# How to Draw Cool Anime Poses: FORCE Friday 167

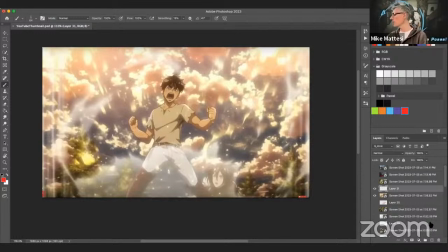You know, when I teach composition, we talk about centeredness and the shot makes sense to be centered. We have the main character, you know, standing here. We've got some force going on here and here, a little stiff in the legs, a little straight here. At least it seems like there's getting, you know, we have some bend in the thigh going into the knee.
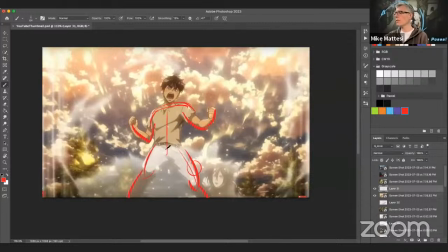And you see there's a rotation going on here but he's relatively straight so this could have been more you know more like this to this right boom boom which i think i actually have
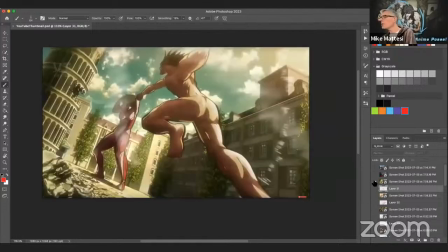in another shot let me show you might be this one no i
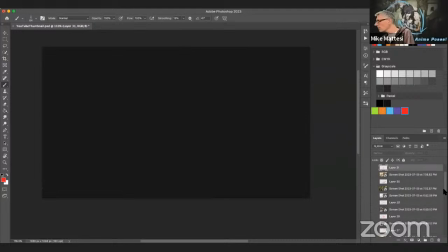must have skipped one hold on a second there's
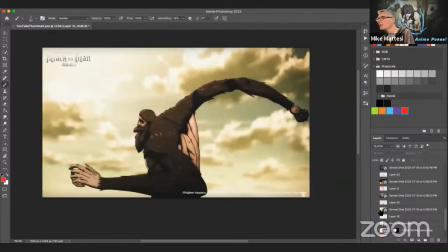one of that same character standing yeah weird i don't know where it went um anyway
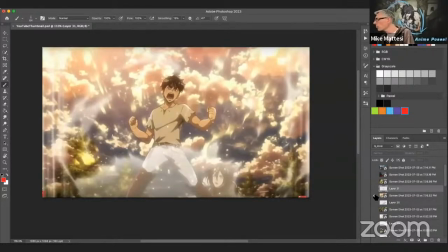there's another one of him standing in creature form and he's in a very clear s torso
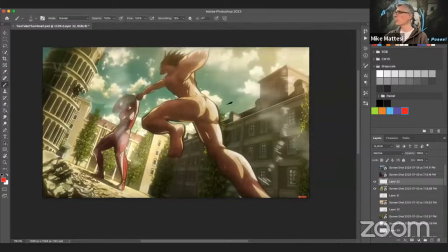so here's the style thing i was talking about look at um edel appreciate this from an inking standpoint look at the very thick lines in this one right i didn't notice in watching the episode but in going through the stills and framing through it on
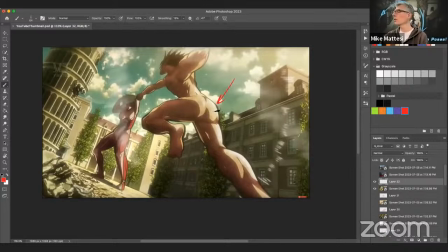youtube i was like wow the inking style in this is very different the cleanup style so really really thick heavier lines dramatic pose right like we have this of course sweeping into here and that continues into here look at the scale right they're so good at doing this it's not a simple
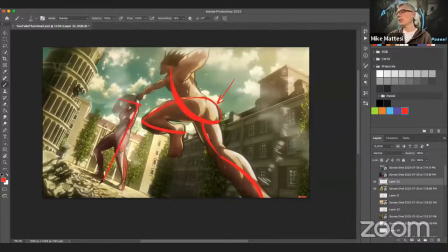thing to do you know as an artist to pull off understanding depth right look at the size of her and they're about the same size okay look at the size of her and look at the size of him right and he's cropped right so that gives us this massive amount of space dutch angled
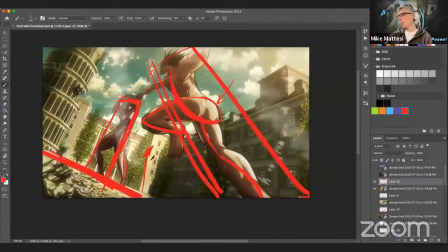camera right and we're like looking up challenging stuff to illustrate and see the body in motion in that perspective right looking up like that pretty pretty tricky
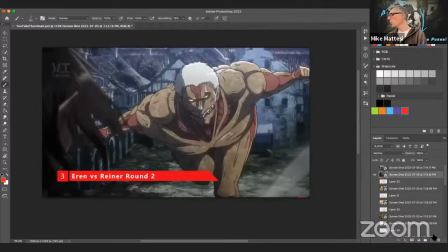you know all right this is one of the worst ones i grabbed that i could find like not good not good at all um the animation here is really awkward the way he's running is really awkward the
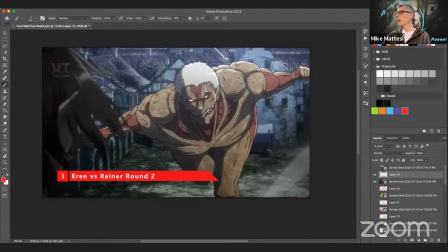um posing is really awkward like first of all he looks like a giant t-shape so there's like no drama going on in this at all he's very awkwardly um uh posed with the foreshortening and the legs in this shot
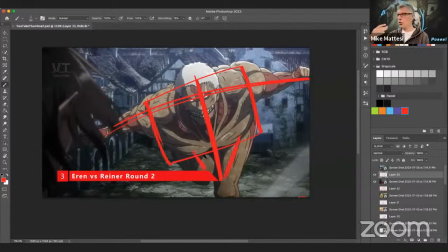really almost look like they're just um churning through the same keys at like just a different size for him to run it's like very very poorly illustrated yeah and this is a big deal right like this guy running at the main character over here on the left is a big deal and this is probably one of the
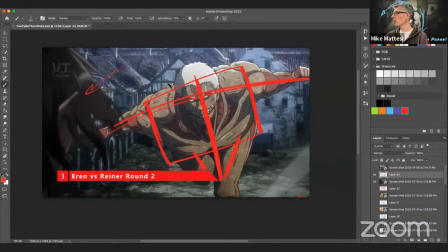worst things I found in what I was looking at so what could have been fixed here right let's do that real fast and then I'm going to hand it off to Merton Jay well I would have shown more of the top or the bottom of him first of all I think and this shot just coming straight at us I don't know I think I would have moved
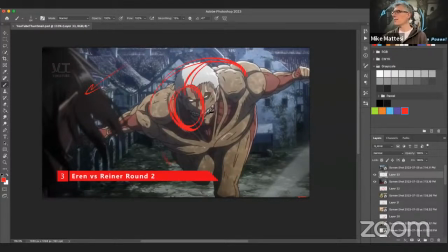this a little bit but maybe shown more of his back like this and three quarter him at least a little bit, you know, and get his legs out from underneath his body a little bit more. So he's something like that. The knee may be on this one. You're going to have something more like this, right? So here's the knee lower leg, right?
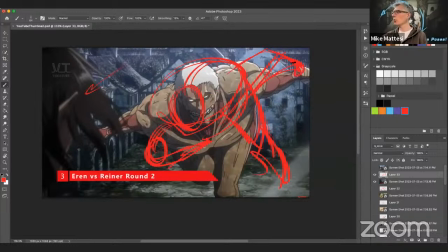And then get the arms on angles, you know, even bend them a little bit. So it's something more like that and like this, right?
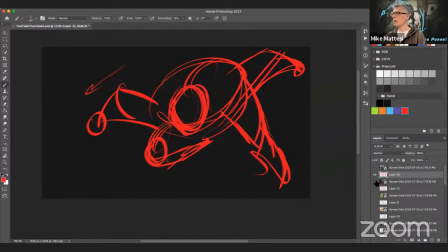So let's see what that looks like, right? Immediately. That's more dramatic. I get to see a little bit more of him. it's a little more clear and he's directed towards the character right it's like it feels like he actually is running
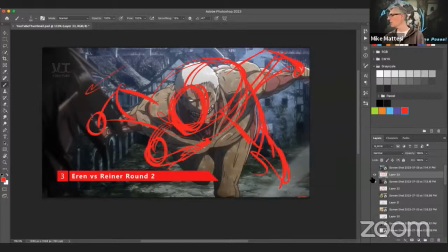more that way here he's running like towards us and the character's off to the left so i think that that would help you
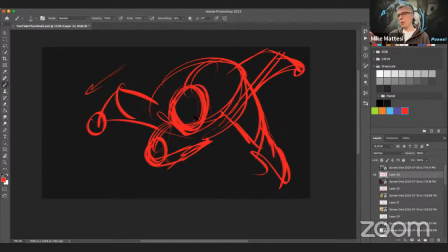know and at least i'm showing more in the back so i would have done that or come underneath him a little bit more and show more of his chest you know to get that silhouette working better it's tough either way because even here his head's buried in here but you can play with
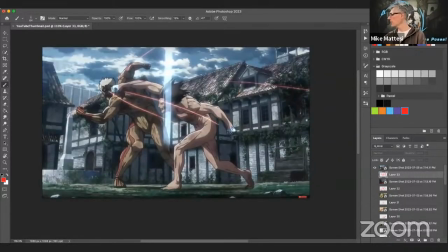that with color and lighting and so on all right this is my last one. On the other hand, this has done incredibly well, right? Like very clear force going this way. I like the flow of the reverse S going on through there.